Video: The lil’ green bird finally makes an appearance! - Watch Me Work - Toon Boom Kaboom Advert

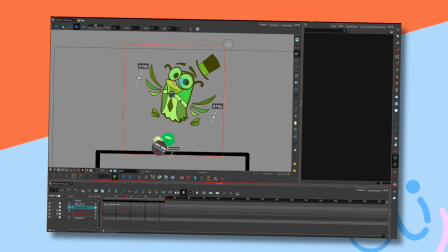I'm just gonna rotate that a little bit and go up a bit. Now, what we're trying to do now is, for the next few frames, giving a sense of
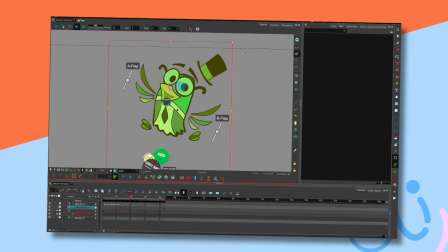air to the last frame, sort of pop, pop, ha, ha, ha, ha, ha, as if the stars and the feathers and everything else of it are gently coming out. You know, the main energy has been spent, and we're now sort of wallowing a bit.
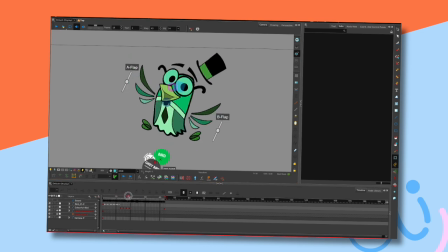Now, the trick is here to stop it looking so stiff. And with a jelly-like character like this, hopefully that shouldn't be too difficult, but nevertheless, if you're not careful, that's what happens. See how, you know,
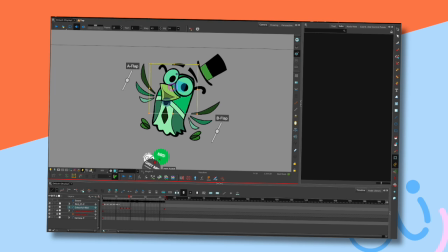dead his face potentially will look if I don't give it a bit of energy somewhere else. And I need to sort of make the eyes a bit bigger, you know what I mean?
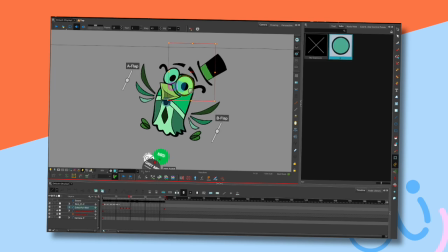You need to give it a bit more of a sense of life overall, and it has to follow a certain curve.
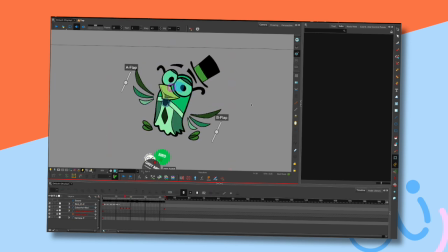Let me just move that over. Sometimes for these movements, see, that suddenly stops there, so I might go into the previous frame and just calm it down so there's more of a gentle movement from this line to that line,
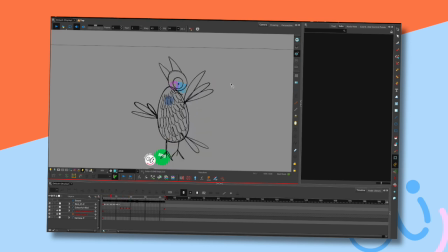little things like that. But I can't remember what I was trying to say there. It's always looking for curves. That hat now must come up a little bit.
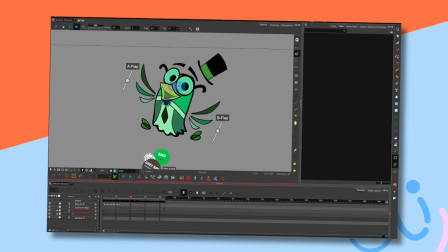Otherwise it starts to look weird. And I'll need to move, I'll need to move that a little bit. Move that down a bit maybe. That's it. One of the advantages of
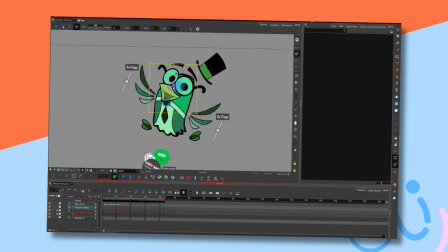digital work is that you can go backwards and forwards to refine previous frames. Can't do that in stop motion, you just got to keep going forwards. The only thing you can do in stop-mo is two things: plan, and block shots God knows how many times until you're happy.
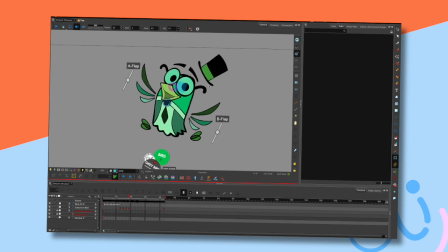And the other thing you can do is sort of not animate the shot.
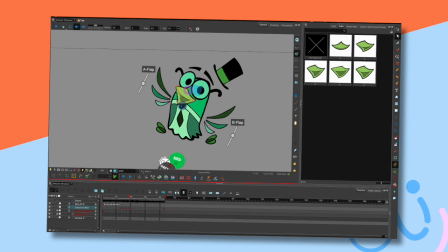If you look at old pieces of stop-motion animation, even something as,
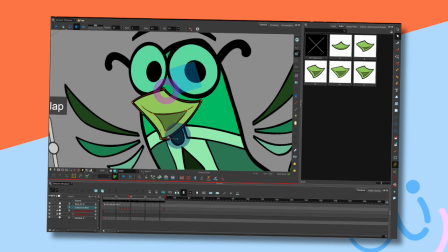you know, heralded as Ray Harryhausen stuff, there is a difference in the way it moves to the way it moves now. And there's a reason for that. The technology isn't there. It's as simple as that. The technology isn't there, so the animator has to rely on certain
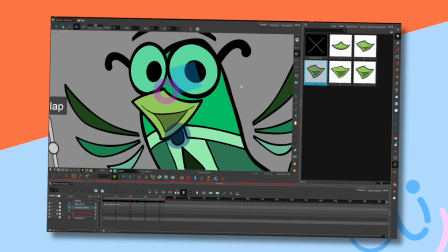set paths in order to ensure an attractive look that is different to a look that you can get now, where characters don't really look so clockwork anymore.
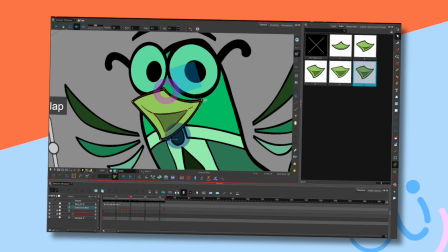If you look at animation back in the day, stop motion work, it always had a clockwork look to it. Sort of things, they didn't move quite in the same delicate unison as they are supposed to do and they can do now. Or 2D animation, you know, 2D's never had that problem because of the way that that's created.
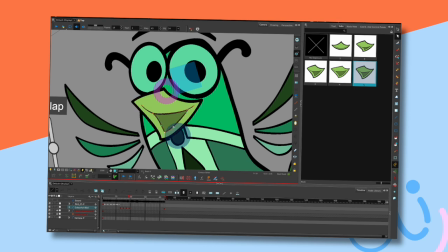You know, on paper you can review, revise, go backwards and forwards and all this.
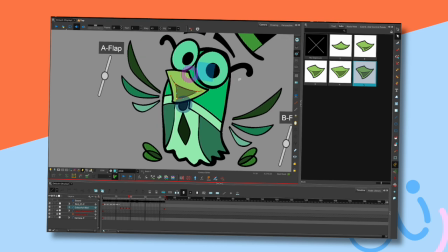Whereas stop motion, and you can see, you can flick the pages and kind of get an idea, then you can film it and blah, blah, blah, blah.
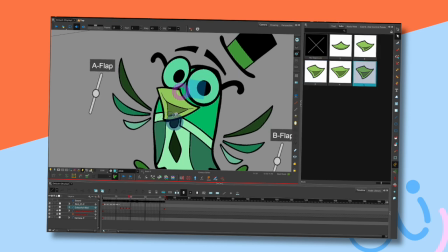Stop motion, you can't do that. So you've got to reliably come up with set, tried and true movements.